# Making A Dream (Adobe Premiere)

I have the rest of the footage, and the only thing I need right now is 3 clips that basically illustrate anxieties that people might have, or some things that they would dream about potentially when they're falling asleep. Or actually, you know what, let's do this. Okay, so here's the idea, right? We'll make this easier. So one is gonna be taxes, okay? The other one is not gonna be stress related. It's gonna be like an attempt to escape the stress, right? So it's gonna go from taxes, and then the next clip's gonna be like a clip of nature, which I probably have in some of my film reels somewhere. So we'll grab one of those because it's not gonna look very good today. And then the last clip is gonna be of, essentially it's gonna be the back of like a girl with like long hair, because that's, I think, how my like actual dream sequence is gonna open. So it'd be kind of like a cool foreshadowing. I hope y'all are enjoying this so far, and let's do it.
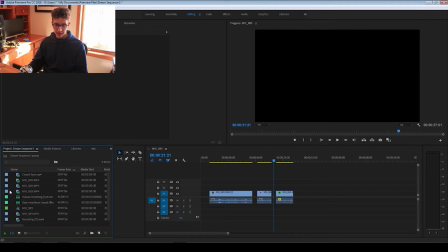Alright, so it is a little bit later in the day. I have now gotten all of the footage together. I actually switched over to Premiere because I just realized that it would be cooler,
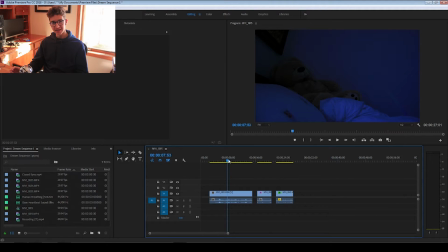like, in terms of visual effects if I did it in After Effects, but it's also going to take a lot longer. So I've just decided to move it all over to Premiere. I've already started cutting it a little bit, so essentially what happens is blank. Always good to start your stuff with just black screen, especially when you're presenting.
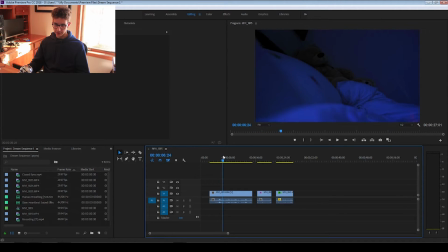And it opens, and it's just got a shot of like it's essentially like trying to get comfortable in the bed. And it'll cut to black, basically illustrate time passing, and then a little bit more calm, kind of a little bit out of focus.
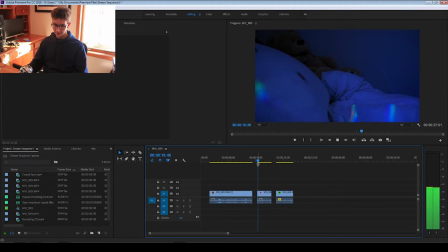Cut. Actually, I might might cut that actually.
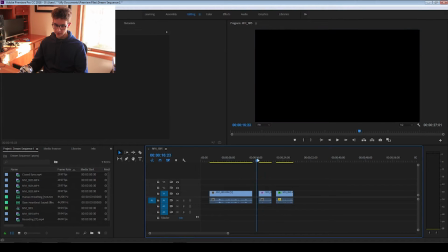We'll do that, and then gotta keep it pretty quick.
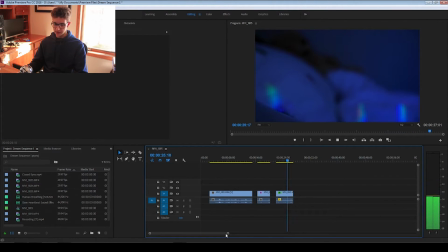And then another cut, and I'm gonna adjust this a little bit at the end. But this is the shot that we're gonna do that little eye effect that I showed you earlier, where the eyes are opening and closing. That's what we're gonna do this on, which is then gonna lead us into the two little halo type of.
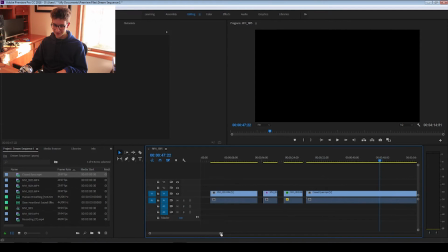Oh, what's up, bro? Remember this? So this little, where is this? Yes, little smoke patterns that we were talking about.
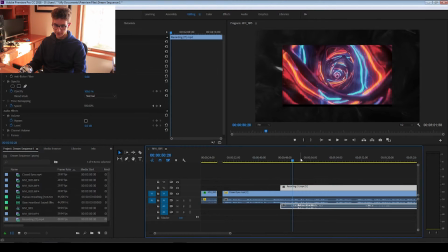And then I also recorded a little bit of this weird, trippy, psychedelic stuff.
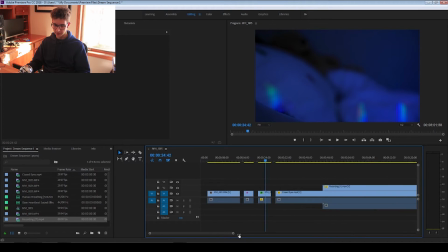So we're gonna layer these on top of each other. We'll mess with the effects a little bit, see what we can make those look like. I'll also show you, I recorded a few other clips.
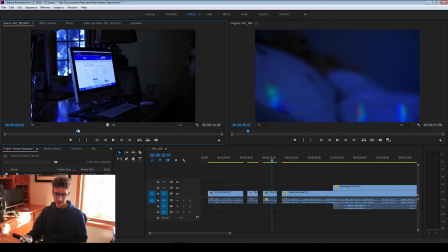So we needed something of like tax forms.
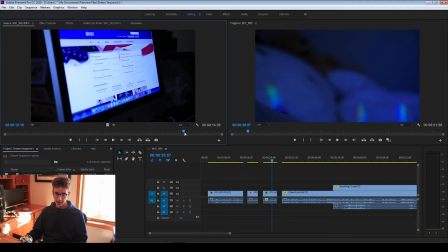So I did a little bit of this, and you can see it's got like the IRS website, which I think should be pretty obvious.
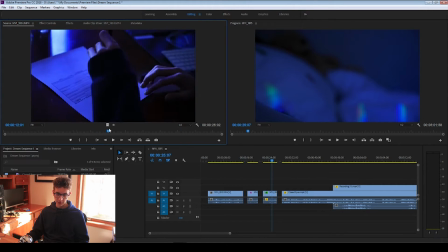I also did a little tax form of me filling out something.
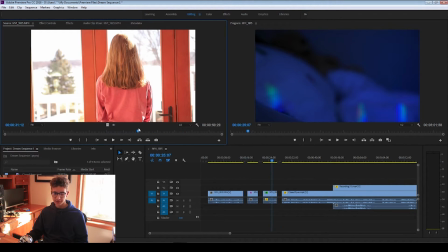I also got a shot of my sister because I didn't have anyone else to act for me.
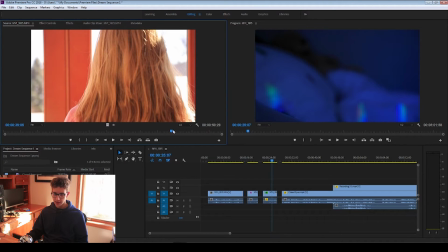So this is kind of going to be similar to the shot that's going to open my final dream sequence as my final project.
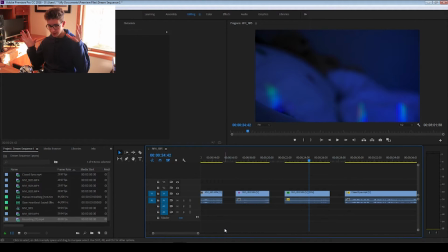But first we're going to start with the eye closing. I'm going to show you guys how you can do an effect like that in Premiere.
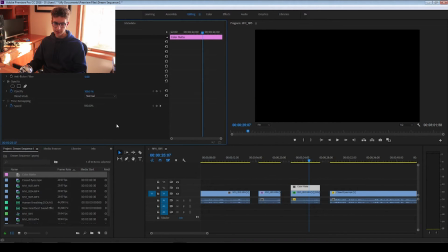So let's just go ahead, and I'm going to show you how we can do this little effect. It's a little bit easier in After Effects actually, but all you need to do is, I'm not going to do like an in-depth tutorial, okay, but I'm just going to show you basically, you make a black solid layer,
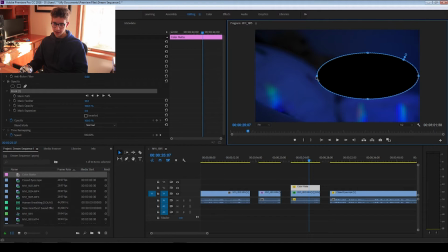then you're going to want to add a circle mask onto it, and then make this basically look like an eye. You're going to want to invert it, and then you're going to want to feather it so it kind of feels like you're going like that, like you're squinting. Essentially it's like a keyframed vignette that's going to give you this effect.
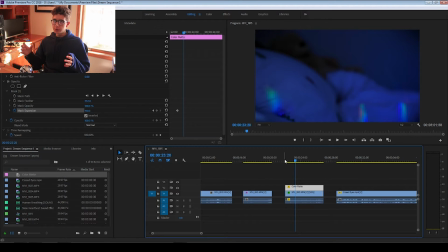So we're going to open, and then usually when you go to sleep, I don't know what you guys do, but usually when I go to sleep I just go like this, and I'm just like, I close my eyes. But to illustrate like to illustrate what's happening and make it more dramatic, I think we're gonna go like, so we're gonna go from full to like a quarter to like 3/4 to like closed. Let's just try that.
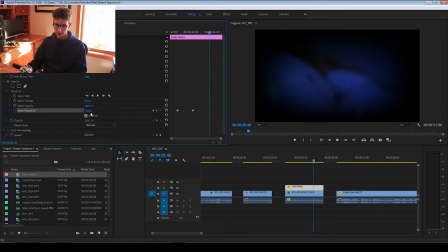So we go from here, then we're gonna go to here, and then we're gonna close.
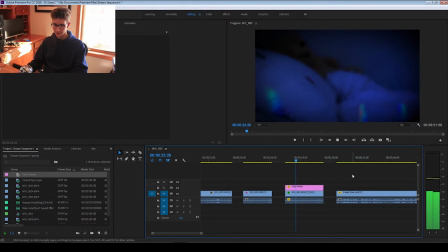Okay, so as you can see, probably a little bit faster overall. Actually, I am going to speed this up just a little bit. What'll really make a difference is the keyframes.